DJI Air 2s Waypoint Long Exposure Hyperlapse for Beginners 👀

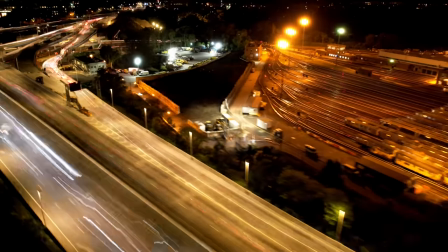14:41 beauty now
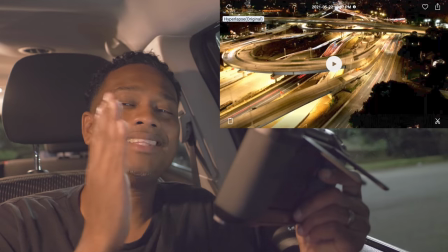14:47 if I was smart I would have kept it facing the highway all the time but I went for some
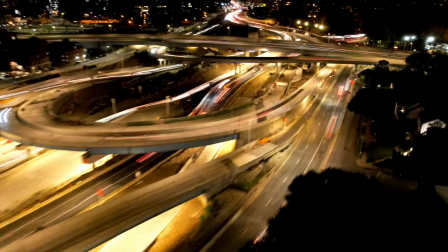14:51 of the train as you can see I'll play back one more time this was beautiful
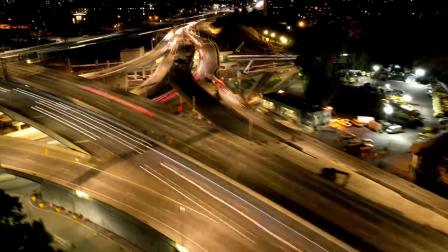14:56 this parts all beautiful I like this part can you pause it no you can't pause it
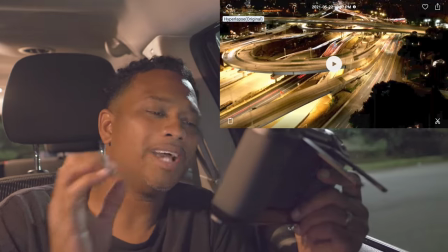15:01 but right here i opted for the train i should have faced more of the highway but guess what it is what it is i can do this again at the bottom
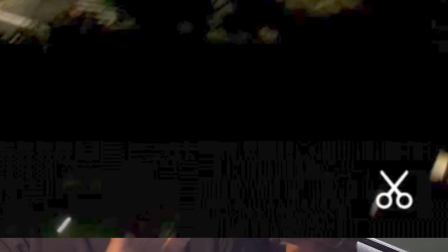15:08 right there's a little scissors button just hit that little scissors right there now i can edit it just hit the music button
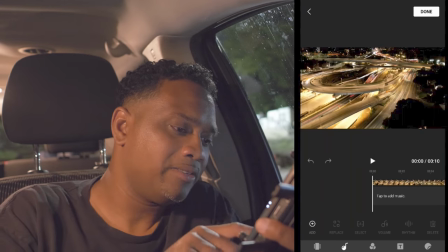15:15 at the bottom there and add in music right select the music that you want tap to add music
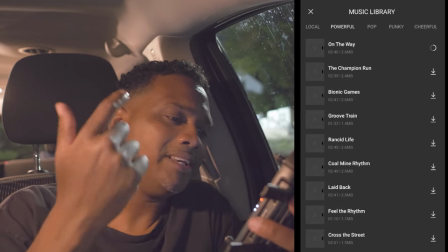15:23 there we go i'll pick anything any kind of song at this point on my
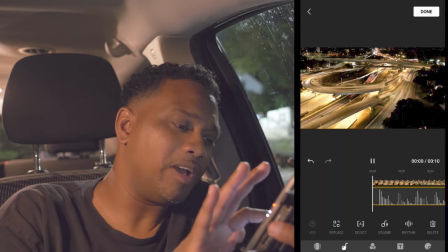15:28 way home it is there you go now we've got music you
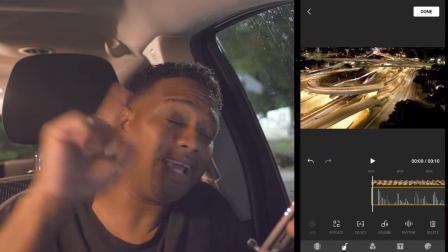15:36 can trim your music and there's a whole bunch of stuff i covered all of that here where you can learn to edit on the dji fly app on the
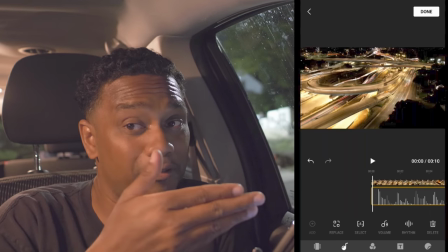15:43 go for your 1080p images and don't forget you've got the 4k on that drone so in case you want to take your hyperlapse to
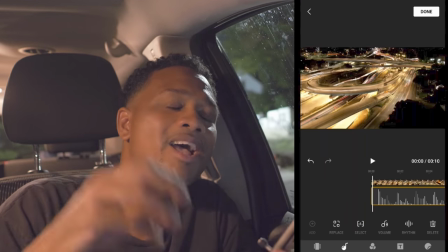15:51 even another level and have it look like this
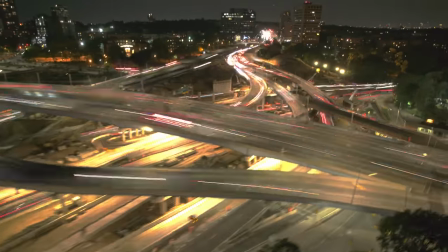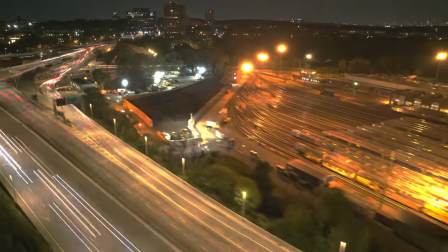if you guys want a tutorial on that let me know in
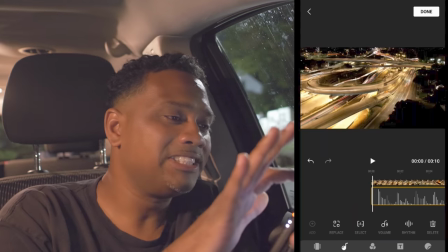16:09 the comment section below once you're finished you just hit done you have a
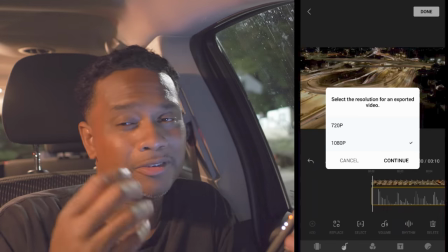16:13 choice between 720 and 1080p of course if you want that 4k you've got to do it on
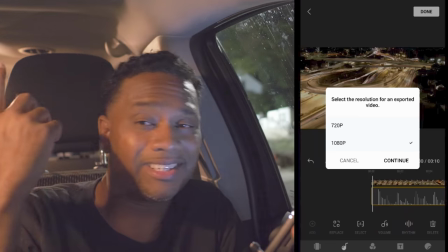16:18 your computer and just hit continue to export that's it you could share it with your family and friends remember i was telling you earlier stick around to the end and check this out let's jump over to my computer over
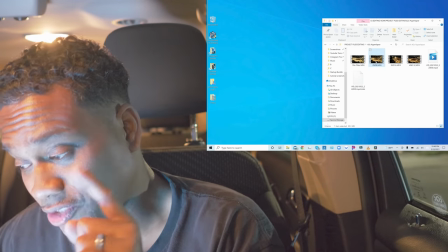16:30 here i have a hyperlapse with no filter the second one is with an nd8 the third one is with the nd16 and the fourth
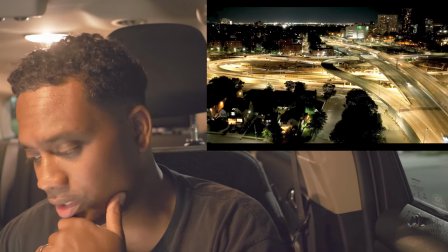16:38 one is with the nd32 this is what it looks like with no filter now what's important doesn't look bad but as you can make out
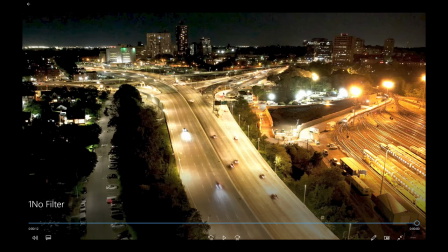16:47 the cars on the road over here see you can make out the cars look at the end when it reaches the end you can see the car light
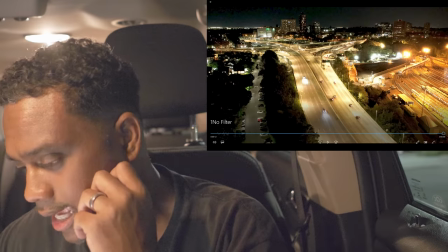16:53 you can see the car the image and everything that's with no filter next we have an nd8 now look at the nd8 you're seeing the
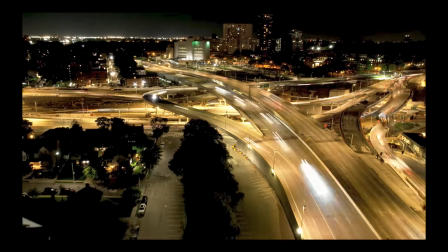17:01 cars are not as quite distinct and clear you're starting to see the cars look like streaks see the cars are looking like streaks and look what happens at
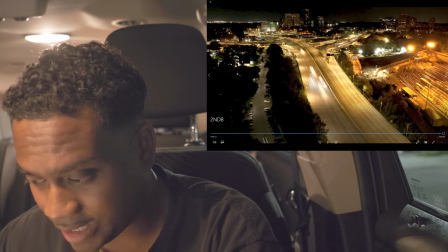17:10 the end look what happens at the end you see look at the cars now at the end you're not making out the cars clearly you're starting to see
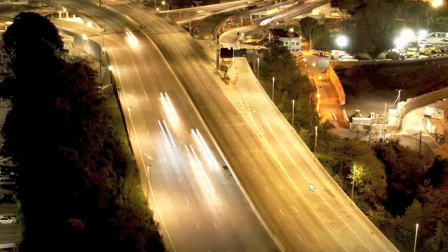17:17 streaks look on the other side with the cars going the other direction where my mouse is you can barely see streaks of the car right
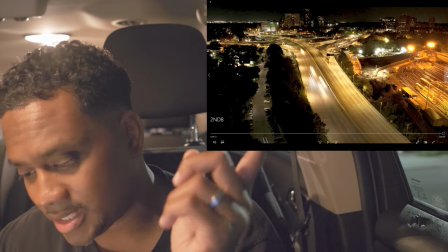17:25 that's with the nd8 now let's ramp it up to the nd16 which i was telling you to put on
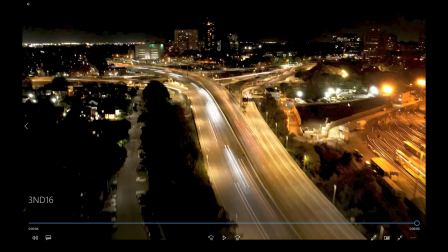17:31 nd16 now the streaks are a lot longer on both sides look it's finished here
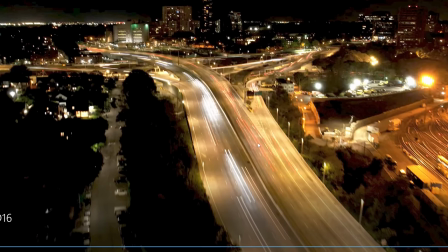17:36 you can see the red streaks on the right side with the cars going and you can see long white
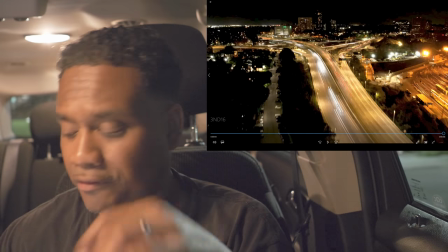17:42 streets with the cars coming much more of a dramatic effect right so now remember every time you change the filter you have to
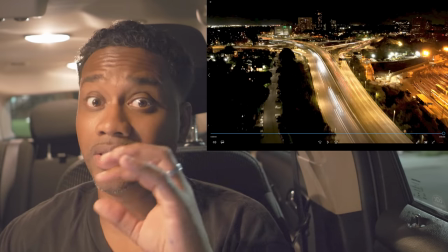17:50 change the settings right if you guys want to see the settings that I use for each different filter hit me up in the comment section and I'll definitely let you
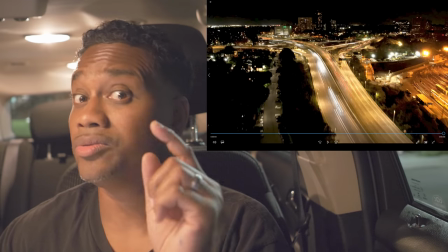17:59 know what filters what settings to use for each particular filter now
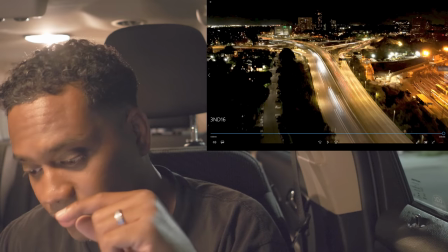18:04 after the ND16 we have the ND32 yes I did it with the
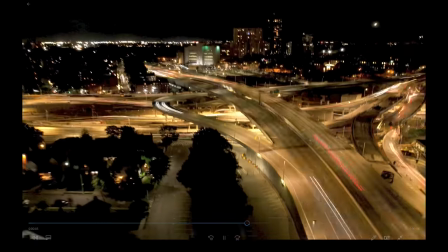18:09 ND32 now look at those streaks those streaks are massively massively
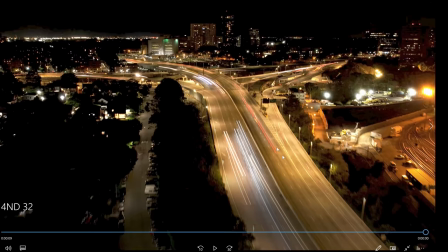18:16 long look at those streaks now look you can see both sides the red on the right side and
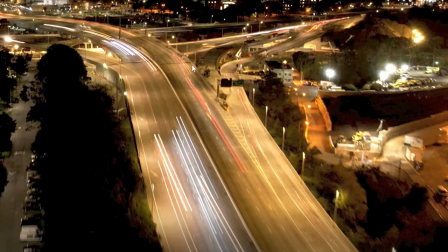18:21 look at these extra long streaks so it gives you even more of a dramatic effect and that's what i want you to see guys there's so much you can do with this hyperlapse over here i hope this video was helpful i hope you enjoyed it smash that like smash that thumbs up button